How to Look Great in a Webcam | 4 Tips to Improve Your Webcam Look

When you shoot a video, that first impression isn't just important, it's everything.
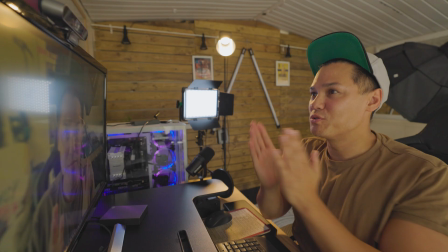It's your moment to grab attention and keep it locked in. To give a good impression, it's vital to improve your webcam look. It not only boosts your confidence, but it also makes you look much more polished and authentic, building real trust with your audience. Hi, I'm Kai from Wondershare Demo Creator. In this video, I'm going to show you how to look great on a webcam and leave a lasting impression. But before we jump in, don't forget to like this video and subscribe to our channel.
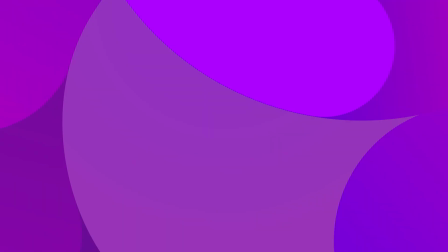Let's kick off with our first tip. Make yourself feel comfortable before filming.
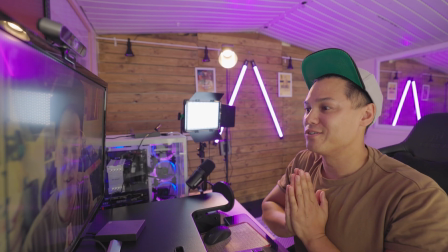The vibe you set in your video will directly affect how your audience perceives your message and whether or not they decide to subscribe to your channel. So it's worth putting in some extra effort to show that you cared about your appearance before filming.
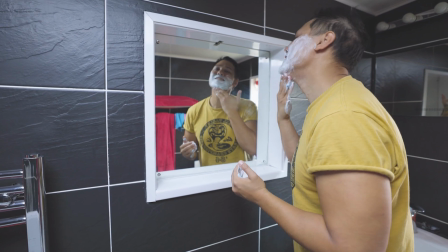It also demonstrates your seriousness about the project. So for example, for me, I might start by shaving before shooting.
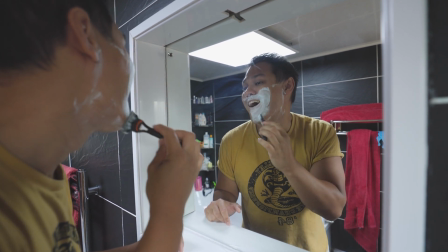Using some aftershave can also give you a fresh morning glow look, no matter what time of day it is. If you're not wearing a hat, focus on your hairstyle, make sure it's neat and tidy and out of your face.
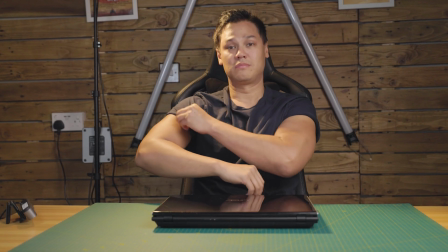For clothing, choose something that fits well and opt for solid colors. Solid colors work better on camera and avoid busy patterns that can be distracting.
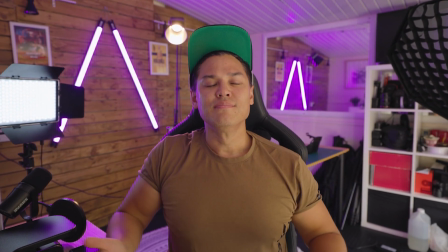If you're feeling tense or nervous, a quick stretch, some breathing exercises or even a short walk can also help. Next up on the list about how to look professional on webcam is... Set good lighting.
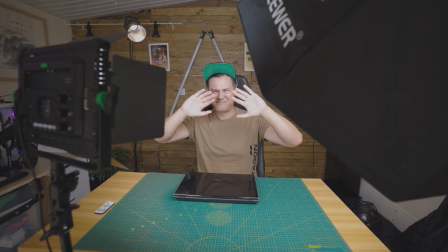You've probably come across some advice to shine all lights directly on your face. Trust me, that is a big mistake. Direct lighting can create harsh shadows that highlight wrinkles, blemishes and other imperfections, making you look unpolished, unprofessional and maybe a bit distracting.
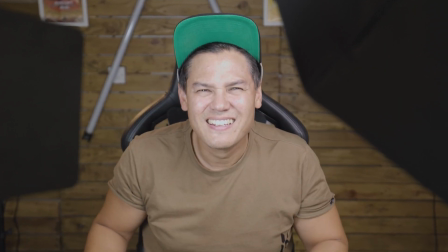Plus, it can make you squint and feel uncomfortable, ruining the vibe that you're trying to set in your video. So if you want to know how to make your webcam look good, try using the three-point lighting method.
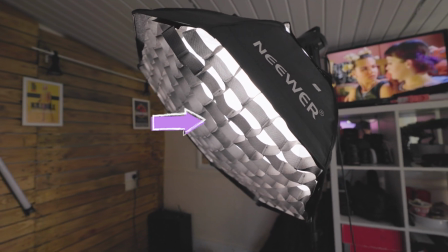First, set up your key light. This is your main light and should be placed at a 45 degree angle to one side of you and above eye level.
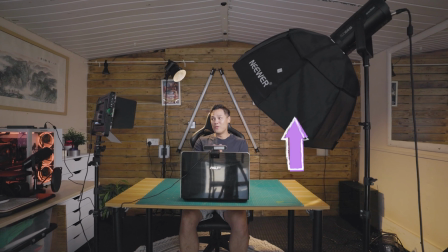It creates nice shadows and highlights. Next is the fill light.
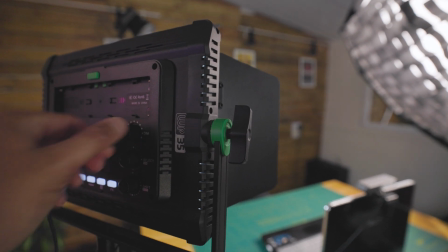This helps to soften the shadows from the key light and it should be placed at a 45 degree angle on the opposite side of you. It helps to even out the light and make you look more natural. Finally, use a backlight. This light goes behind you and towards the camera, separating you from the background and adding depth. It creates a halo effect that outlines you and makes the scene look more polished. Now our third tip about how to look good on a webcam, which is put the webcam at a good angle. When recording videos or hosting webinars, how you position your webcam affects how your audience sees you.
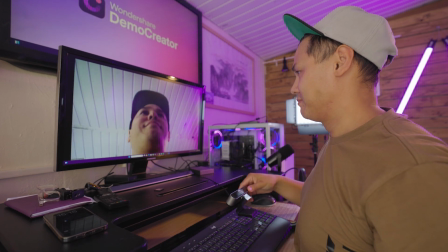You don't want them focusing on your double chin while you're discussing a serious topic.
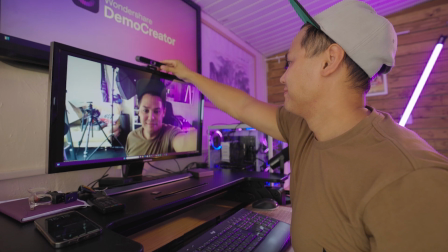So it's important to pay attention to the angle, the distance, placement, and field of view of your webcam.
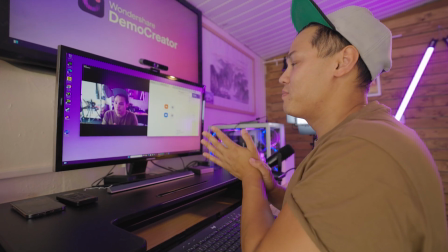As a general rule, make sure your shoulders are in the frame. Position the webcam at eye level for proper face framing.
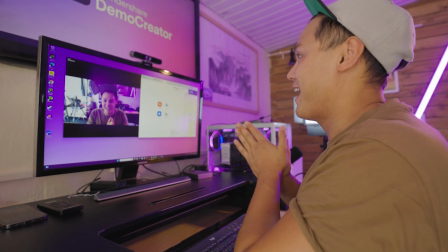Ideally, it should be slightly above your eye level, angled downward. Your chest should be up to give viewers the best view of you.
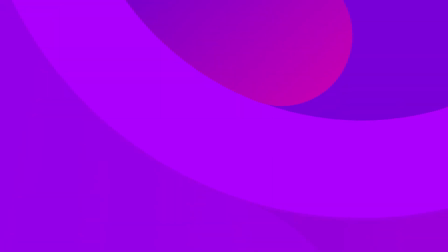And now our final tip for looking great on a webcam. Decorate and beautify your webcam. Now that you're fixed on the little details to make your webcam look perfect, it's time to give your final result a little touch up.
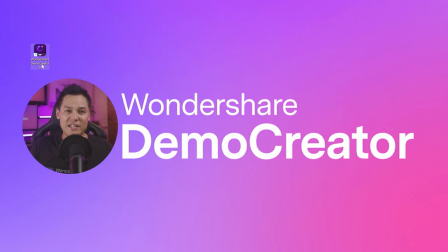Download Demo Creator from our website and install it on your computer. After installation, open it and select the video recorder option and then the screen.
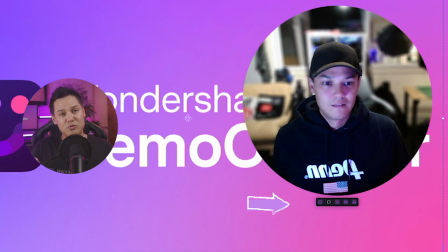Next, choose the border type of webcam to select the style that suits you best. There are two options, circle and rectangle overlay.
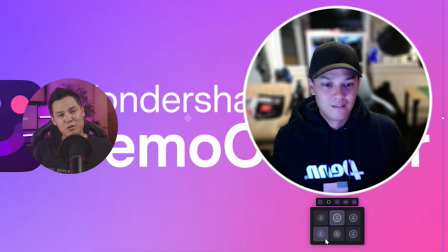Each overlay has different effects. White, blue, colourful, even animated effects are available.
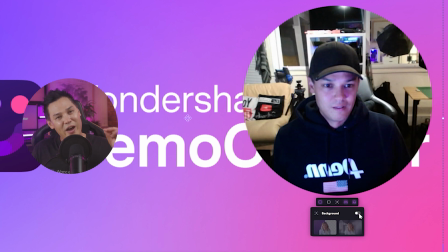At the editing stage, you can do more editing of your webcam border. Now export the file to your computer and post it on any platform that you like.
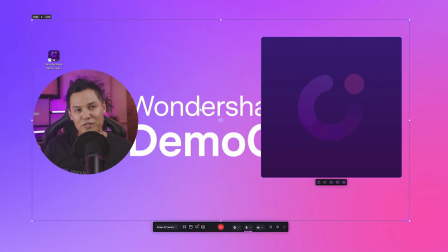Open the AI Beauty Filter on Demo Creator. On the toolbar, select AI Beauty Filter.
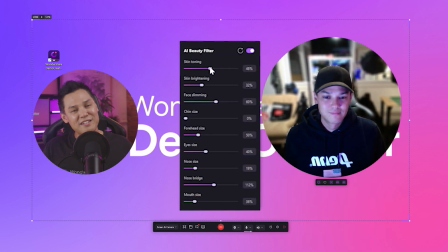You have various options to smoothen your face, skin toning, brightening, reducing your chin size, etc, etc.